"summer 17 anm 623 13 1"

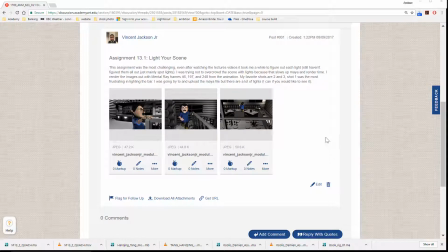(0:00)
Okay, first up we have Vincent.
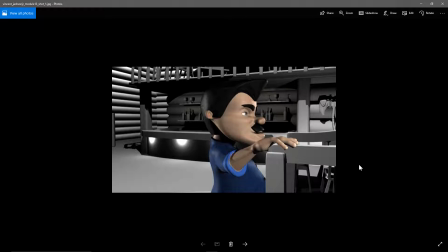(0:05)
And yeah, I think this is looking good. Um, from what I can see, I like there's kind of an edge light here on his back, which is good.
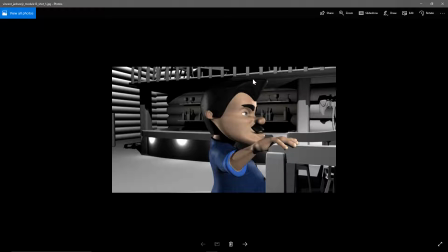(0:19)
Separating from the background, you might want to have something that hits him along the top there as well from behind. These appear pretty bright, and I think that makes them a little distracting because our eyes are attracted to the highest contrast points in the frame,
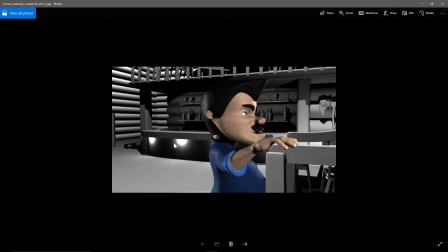(0:38)
and because this is so bright and that is dark, that's the highest contrast point. So what you want the audience to look at is the character, but our eyes will be drawn to these. So I would dim those and maybe simultaneously having some more kind of fill light to kind of make that not so black.
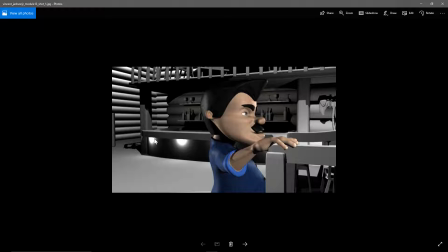(0:54)
Maybe you have a like a high decay on those lights so that they're very bright and they're very quickly dropping off. Maybe you can lower the decay on them and then um, anyways, but find a way to make them not as bright.
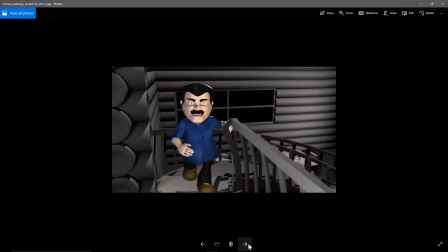(1:09)
And lots of good cast shadows all over the place. Again, yeah, this is looking good. I think here's where, if I was to pick the highest contrast point in the frame, I would say it's right here, which is good because that's the character.
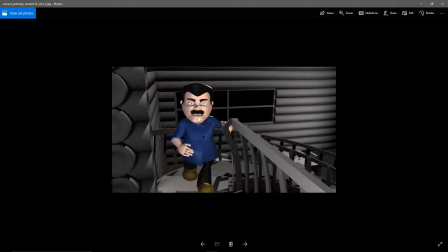(1:24)
We're looking at the character. We're looking at their head, their eyes. You've got a nice rim here and along the hands there. So that's good. Some interesting cast shadows, and yeah, it's looking good.
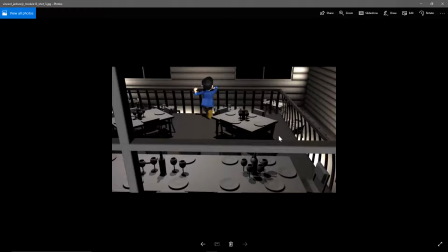(1:37)
And yeah, this is a very nicely lit scene. I like there's like pooled areas of light, and then I would say that you'll want to find a way to fill in the shadows. I don't think they'd be quite as dark as they are.
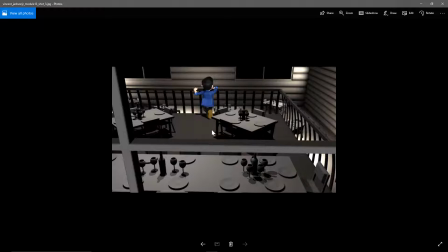(1:54)
So whether you want to go as far, probably the render time would be painful, but if you wanted to do like a final gather thing, that would probably do that, or you could just fill them in with an ambient light, would be the other choice. Because you might find that adding final gather will slow down the render too much. So, um, but yeah, overall looks good.
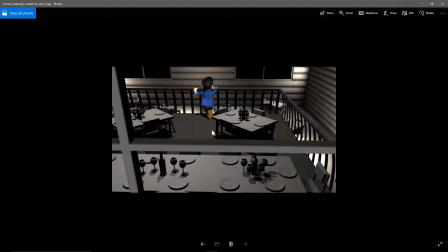(2:13)
I mean, you've been very thoughtful about your light placement, and um, there's a lot of complex things going on, so you did a nice job.
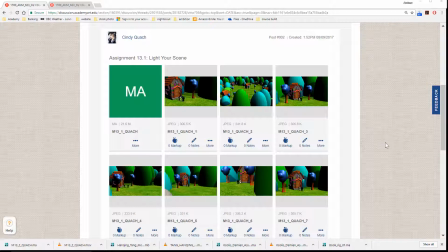(2:23)
Next up is Cindy.
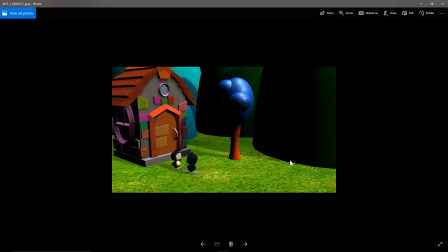(2:27)
So yeah, I guess this is a very cartoony look, and with a cartoony look, I would expect it to be somewhat bright and evenly lit, like it mostly is, except that I would say that you're letting your shadows fall to too much darkness.
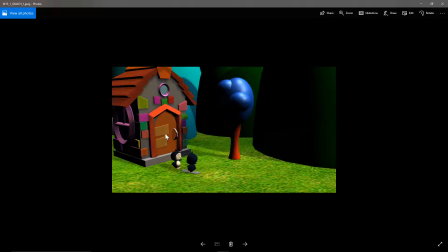(2:42)
So again, with this kind of very cartoony, colorful environment, I expect things to be kind of bright and not fall to total darkness. And then if we were kind of referencing reality, we would say that there would be enough bounce light in the scene, the light reflecting off the house and the grass and the other trees and that stuff to fill in those shadows somewhat.
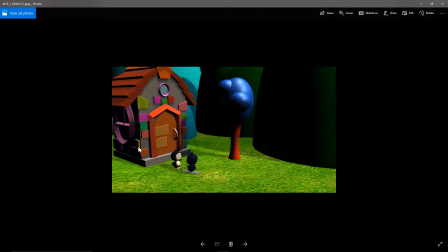(3:00)
So I think either way, either as a stylistic choice or kind of as a way light actually works choice, you want to fill in those shadows.
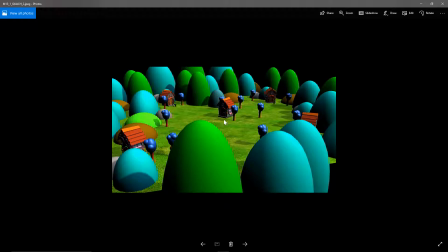(3:07)
Um, I mean, I think it's good to have cast shadows. It helps place the object there, so I'm not saying that, but I'm saying partly. So, in fact, those shadows are fine. Really, it's just the shadow side of the object. So, it may be a question of just doing a fill light, from the other direction
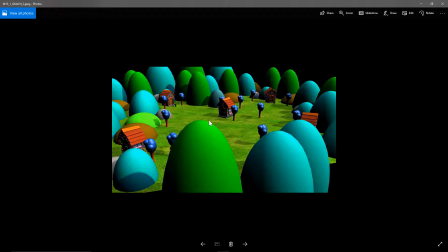(3:27)
of the main source of light to fill in those shadows. So, it could just be a much dimmer light, and make sure to turn off cast shadows on that light so no objects block it, and then you can just control how much you want to fill in the shadow on the dark side of the objects.
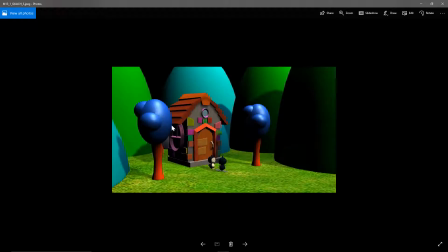(3:40)
I mean, you want some contrast because it helps sort of describe the shapes, so it's helpful in that sense that you have the bright side. But here we just follow the total darkness, and it kind of blends into the stuff behind it.
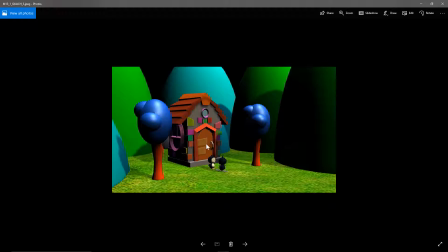(3:51)
So, and if you wanted to make these things pop, you could add a sort of a little rim light, just some kind of other light coming from behind to kind of highlight the edges. But not entirely necessary. But the main thing is to fill in the shadows, and I'm seeing that on all of these.